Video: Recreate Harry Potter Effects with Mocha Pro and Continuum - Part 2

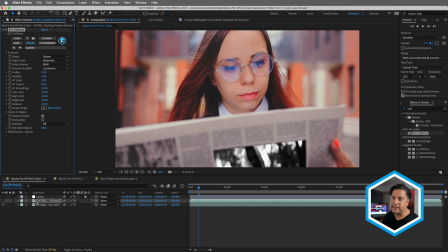(8:12)
Under the art looks category, I'll apply it to the clip and automatically, based on the color scheme, it makes this black and white.
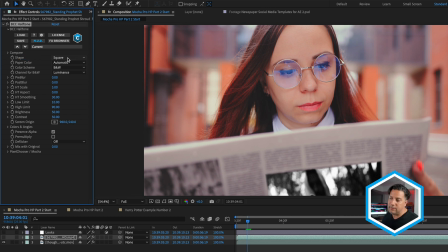(8:19)
Let's make a change here to the shape or the pattern that's overlaid on top of our image from square to line. And if you can't quite see what's going on with the image, I recommend temporarily changing your color scheme.
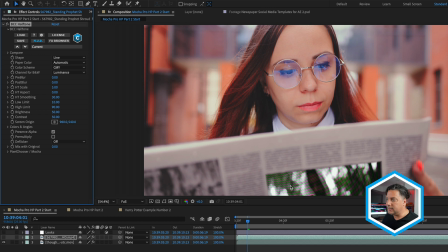(8:33)
I'll just change this to CMY so we can see it in color and you can see the line pattern added over top of that image. I'll change this again to black and white. And then under brightness, I'm going to bring that up to a value of 60.
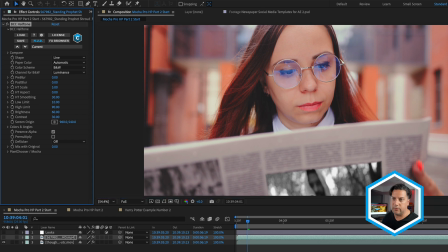(8:50)
And under contrast, I'm going to bring that down to a value of 30 here in order to integrate it a bit better into the paper.
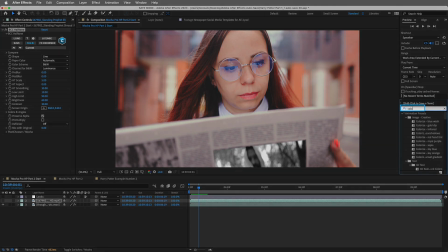(8:57)
Let's add an effect also on top of this, one of my favorites that we used in the last movie as well, called Color Link.
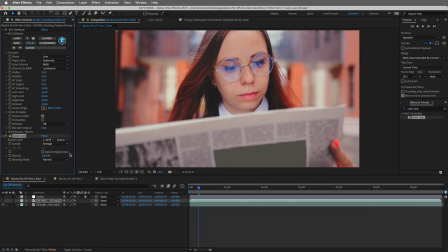(9:03)
I'll double click to apply it to the selected clip, which happens to be the insert layer.
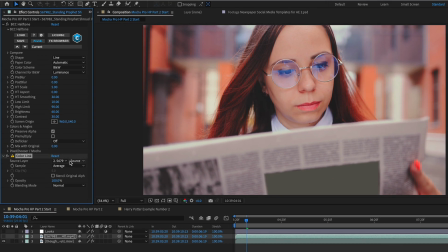(9:08)
And here in Color Link, I will make sure that we are sampling the clip underneath the newspaper shot. We'll use a sample of max RGB, click stencil original alpha, and then select a blend mode. I'll start off with overlay. And there we have our shot.
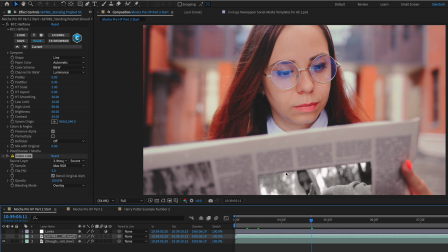(9:28)
Here we can see with the clip that I'm not covering up the image completely, but we can go back into Mocha and then play with that surface tool to perfect this just right, not to mention the mesh tracking data.
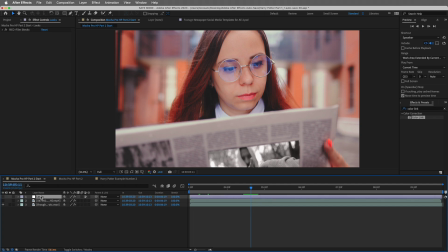(9:41)
Now, finally here with this shot, I also applied BCC plus film stocks,
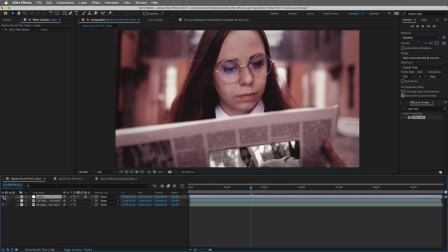(9:45)
which we went over in the last movie to make a more uniform look with everything.
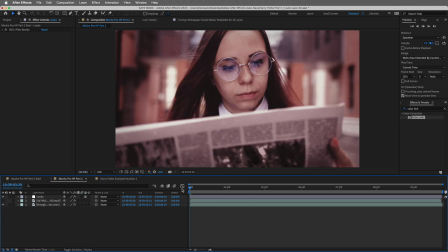(9:50)
And just to show you a more finished example, I'll jump forward And here's the shot with a bit more of a sepia tone and
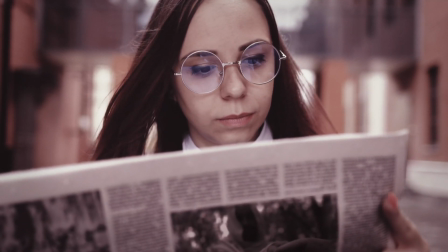(9:58)
everything feeling much more integrated together because the moving footage is covering the newspaper entirely. So what we've seen just now is one way to take moving footage and implement it into a newspaper, not to mention having all of that warp data from Mocha on that non-rigid surface. But let's take another look where in the Harry Potter films,
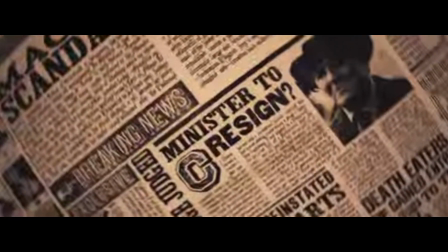(10:22)
you might have seen newspaper fly-throughs used as a transition between live action footage.
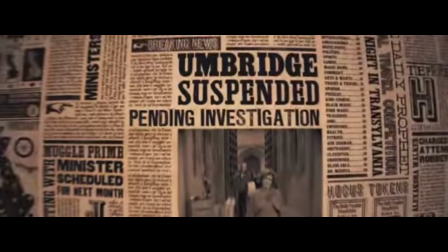(10:28)
What we can do is also create that in After Effects as well, along with using continuum-based effects.
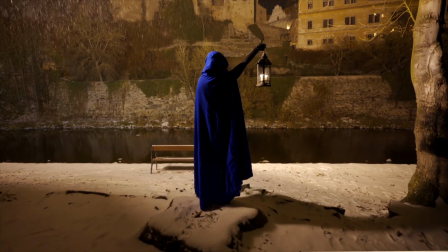(10:35)
I have a finished example here to show you, and let's just play this back. You can see here we start on a clip, then becomes a freeze frame.
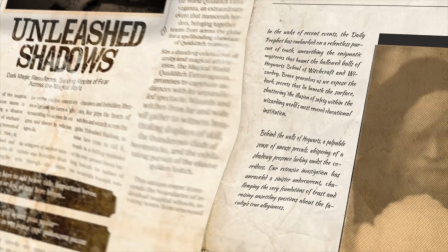(10:43)
We zoom out to reveal the newspaper. A bulge effect is implemented.
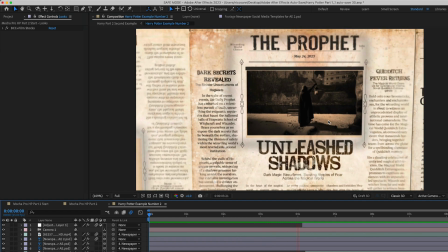(10:48)
We travel to a second shot. Now let's talk about the newspaper for a second.
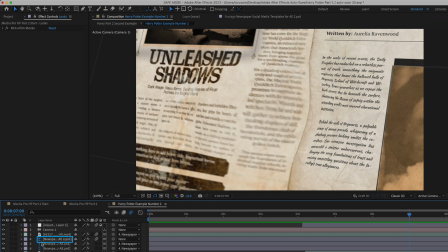(10:54)
This happens to be a Photoshop file. In fact, I'll just double click so that you can see it.
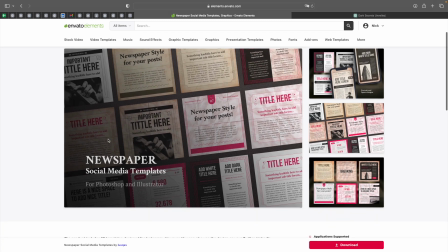(10:59)
I used a Envato Elements graphic templates as my newspaper source and then made changes to it inside of Photoshop.
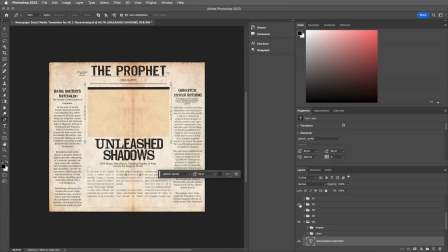(11:07)
So this was the template. And let's just head inside of Photoshop to take a look at the result that I sent over into After Effects.
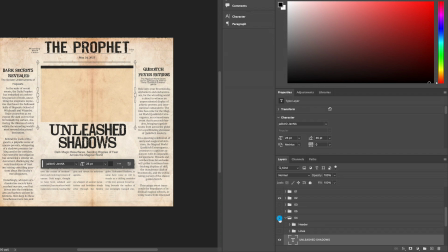(11:15)
So I used several different types of newspapers and combined them together. And then online searched for a font that would mimic the actual Daily Prophet newspaper. And that's what you're seeing here used as the text.
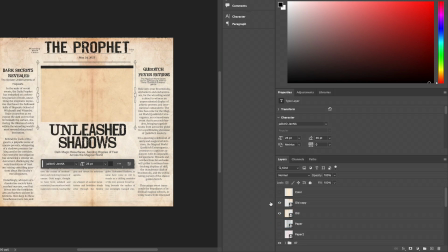(11:29)
On top of all of this is some old paper textures, which it gives it this nice newspaper feel to make a move on.
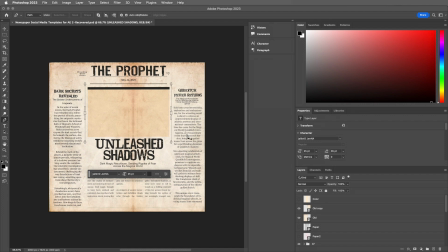(11:37)
Last but not least, all of this text I wrote using ChatGPT and the free version, ChatGPT 3.5,
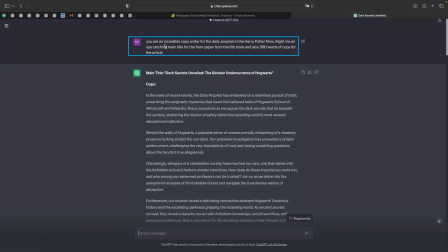(11:45)
I simply asked it to pretend it like it was a copywriter from the Daily Prophet, creating a series of articles for this newspaper to quickly fill that in so it felt a bit more authentic.
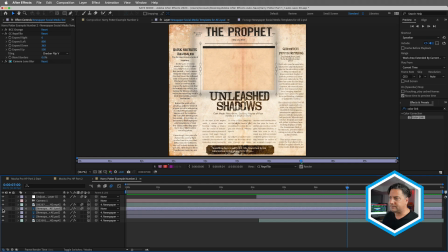(11:56)
So bringing this over into After Effects, we've got our newspaper. And let me just head to the composition so we can take a closer look at it.
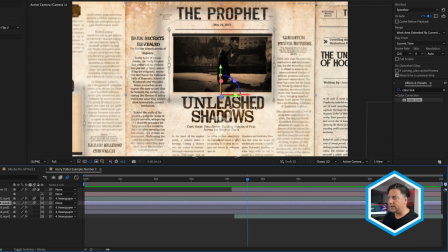(12:05)
One way to get a real good sense of what's going on here in the overall shot,
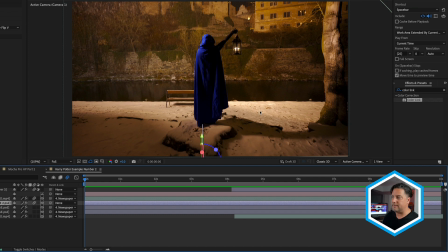(12:10)
even when we're zoomed in on this main image, is to head to Draft 3D. I'll use a tip fellow creator John Dickinson showed me, which is under.